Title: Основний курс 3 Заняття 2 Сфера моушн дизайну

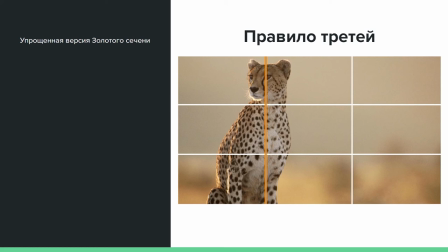И самое простое, оно действительно работает, и я рекомендую вам обратить на него внимание, особенно если с золотым сечением вот как-то тяжеловато, непонятно и вообще. Правила третей просто отличная штука, рекомендую.
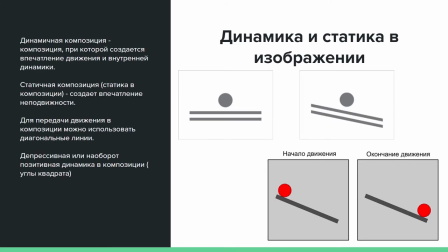И давайте поговорим с вами о динамике и статике в изображении. Динамичная композиция – это композиция, при которой создаются впечатления, Сюрприз движения и внутренней динамики. В то время как статичная композиция у нас создает впечатление неподвижности.
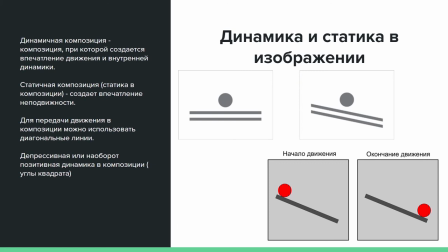На первых двух иллюстрациях, вот этих черно-белых, у нас как раз таки представлено. Первая у нас статичная композиция, а вторая у нас динамичная композиция. Динамичную композицию мы можем с вами подчеркивать различного рода диагоналями.
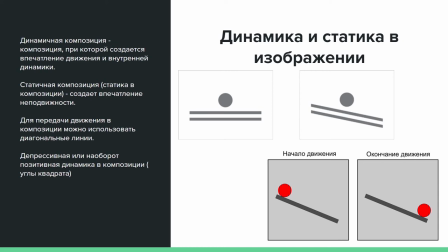Плюс диагонали имеют интересное воздействие на человеческое осознание, восприятие. Например, в данной конкретной иллюстрации у нас есть ощущение, что шарик у нас скатывается.
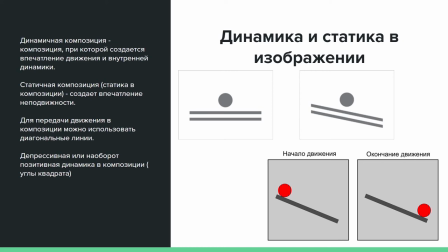Особенно смотрим на следующий рисуночек. Скатывается начало движения, располагаясь наверху этой диагонали. и окончание движения располагается в низу этой диагонали, вы можете играться не только с равновесием, статической,
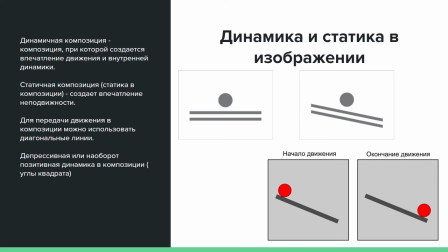динамической композицией, но вы можете даже создавать иллюзии движения.
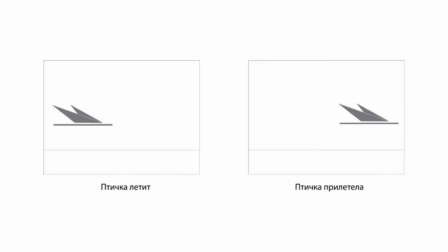Например, если у вас есть кадр, и в нем птичка находится по правилу третей в первой трети экрана. то есть ощущение, что птичка летит,
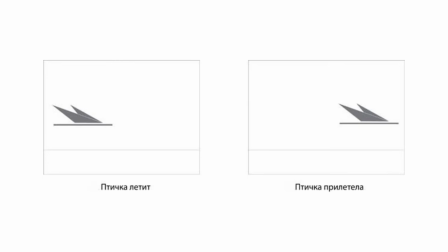влетает в кадр. А если птичка находится в третьей экрана, то есть ощущение, что птичка уже улетела. То есть все, она носом уперлась условно в конец кадра. Вот такое интересное восприятие. И опять же, диагональ подъема,
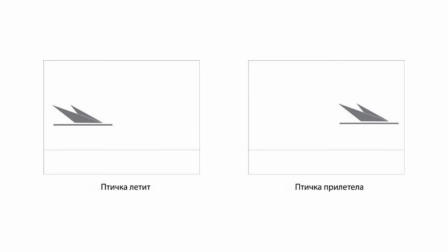если бы у нас мячик, допустим,
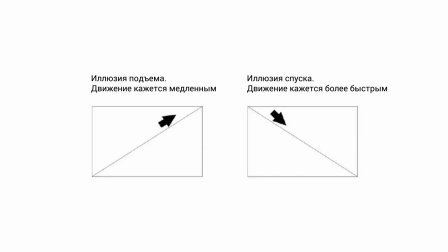даже не мячик, а самолет, условно, да, у нас бы двигался по этой диагонали, то было бы ощущение подъема, да, и если у нас самолет двигается по противоположной диагонали,
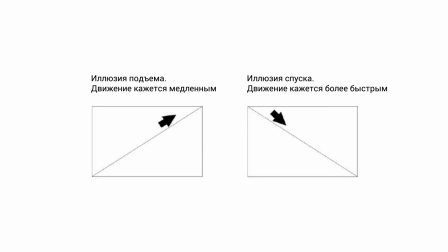вот так, то уже это иллюзия приземления, да, там, приземление, я не знаю, своего рода какой-нибудь грустинки, с чем угодно можно это связывать, но вот есть такая особенность в спряте, Поэтому, играя с диагоналями,
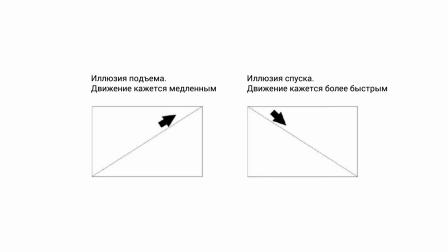направлениями, вы можете создавать дополнительный смысл вашей композиции. Уже это не просто линия ради линии и, я не знаю, графика ради графики. Уже вы создаете дополнительный какой-то контекст.
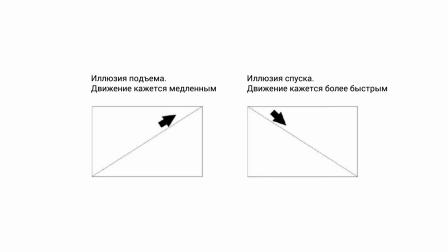Поэтому динамика, статика, диагонали так важны в графике.
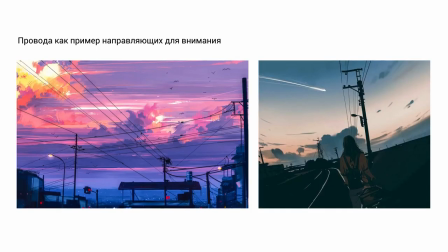Посмотрите, как, я не знаю, я одно время смотрела много различного рода аниме, да, каюсь.